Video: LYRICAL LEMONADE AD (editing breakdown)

Alright, what's going on, everybody? I'm here today and I'm just going to be walking through my most recent video of the Lyrical Lemonade ad that I created. And I'll just be taking you guys through on how I edited this video, so let's get into it.
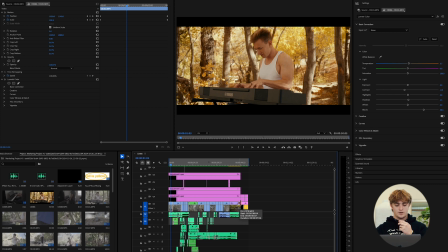[0:10]
Okay, so we've made it inside of the project file, and the first thing I want to go through is over here on the left is all of the,
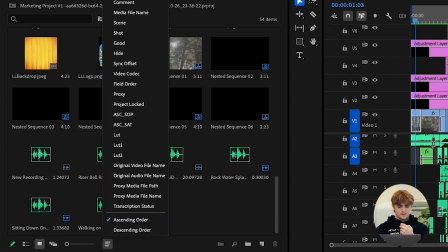[0:16]
let me sort this real quick by media type. Here are all of the sound effects that we put on this video.
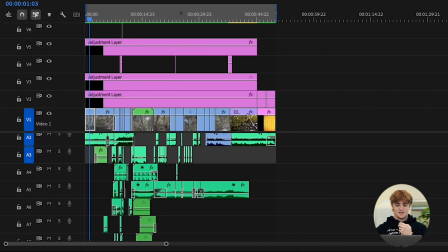[0:23]
So what made this video unique is all, like as you can see here in the timeline, everything, all the audio you hear in this video is all fake.
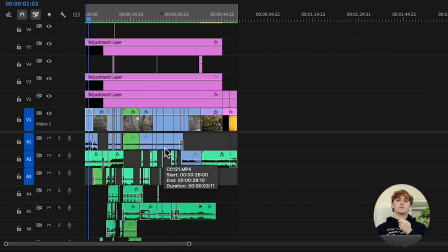[0:32]
It's all stuff that I put in after none of it was recorded on the actual set. So all of it is just sound effects that I found off YouTube, and then I just downloaded them through in my project. So the way I figure out which sound effects I should actually use in my video, I hit up this guy named Lobo Films on Instagram. He's the GOAT. His videos are insane, visually and audibly, and the audio is insane as well. But I asked him, how do you know what sounds to use? And he said, a big part of it is not thinking it has to be so practical and to have fun with it. Sometimes I just try things that I feel sound cool with the visuals versus trying to be so practical with it. So I really took that into account here in this video, and some of these sound effects, you know, they're very real, like the walking sound effects, sitting down, breathing or whatever, you know, those are all things that would actually be real. But there are a few things that I put in here that aren't necessarily practical or not necessarily things that you would actually hear in the moment, but they really tell the story. But let's go through some of my favorite sound effects that I feel really captured the emotion in this video. So first I want to talk about the environment sounds that I chose. So let's just look at the intro here.
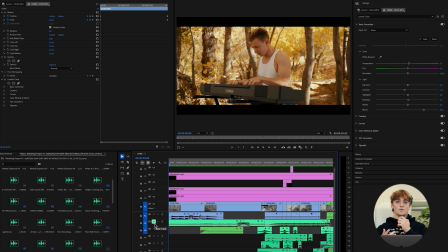[1:39]
Okay, so let's show you what this video would sound like without the environment noise in the intro.
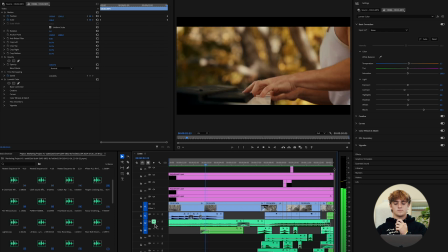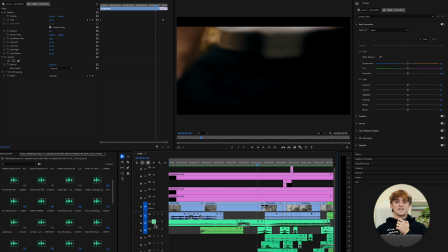[1:50]
It definitely feels like it's lacking something, right?
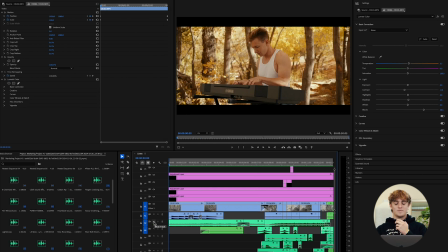[1:53]
So what I decided to do was I just looked up like forest ambience, and this is what it sounds like. You know, just like these random bird chirping noises, they don't sound very good on their own, but when you mix it with the actual video,
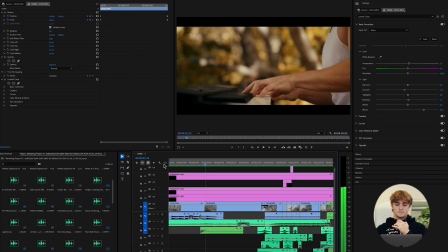it tells a whole new story and makes it feel a lot more real. Another sound effect that I want to talk about here is this cloth ripping sound effect.
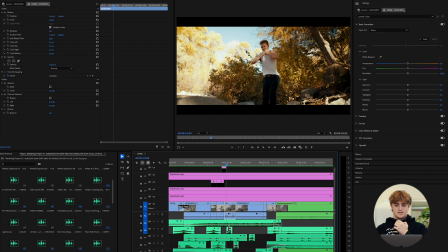[2:24]
Believe it or not, I didn't even hear anything, honestly, when he ripped the cloth. But when I add this sound, let's solo in on it. And then I added this one as well here. Okay, wait, I gotta put this one on this track up here.
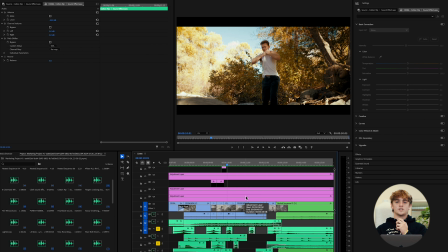[2:41]
Okay, so this is what just the cloth ripping sounds sound like. I mean, do I even have to say anything more about that? I just feel like it really told the story and was like super crazy.
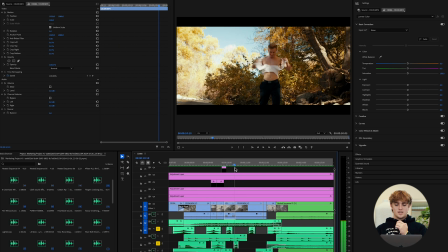[2:55]
And at first, when I was editing this, I just put the initial one, but then I realized the cloth actually rips a little bit more right there. So I added the sound effect there, and then at the end, fully rips, and I added another sound there.
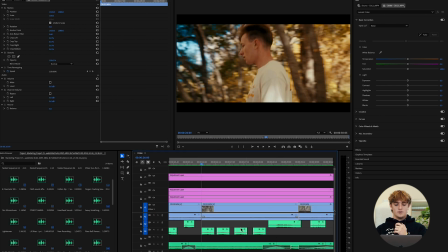[3:08]
Okay, let's talk about our next sound effect. Here, you know, let's just play the audio that was on the clip initially.
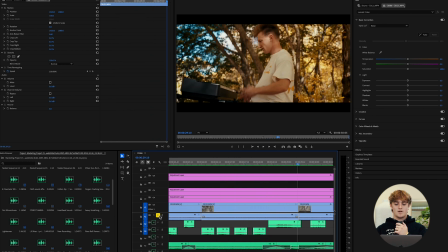[3:20]
Where's the story in that, right? So here's what I did.
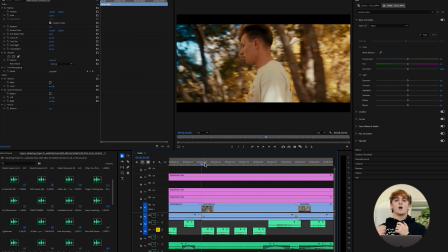[3:23]
I found these I looked up walking through leaves sound effects. So I put the sound effect into the timeline. So this is what it sounds like when I added those walking through the leaves sound effects.
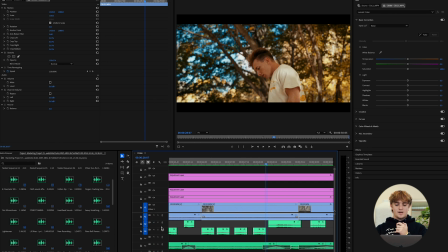[3:38]
Very nice. And then as he sat down, I feel like, you know, there wasn't any sound effect. I'm like, I feel like you would hear him sitting down. So I actually found this other sound effect of like a cushion noise of him sitting down.
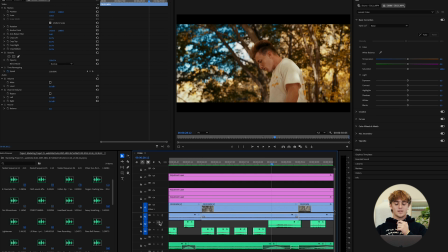[3:53]
So I added this. It's very, very subtle, but it really helps carry the story and make you really feel like you're inside of this video.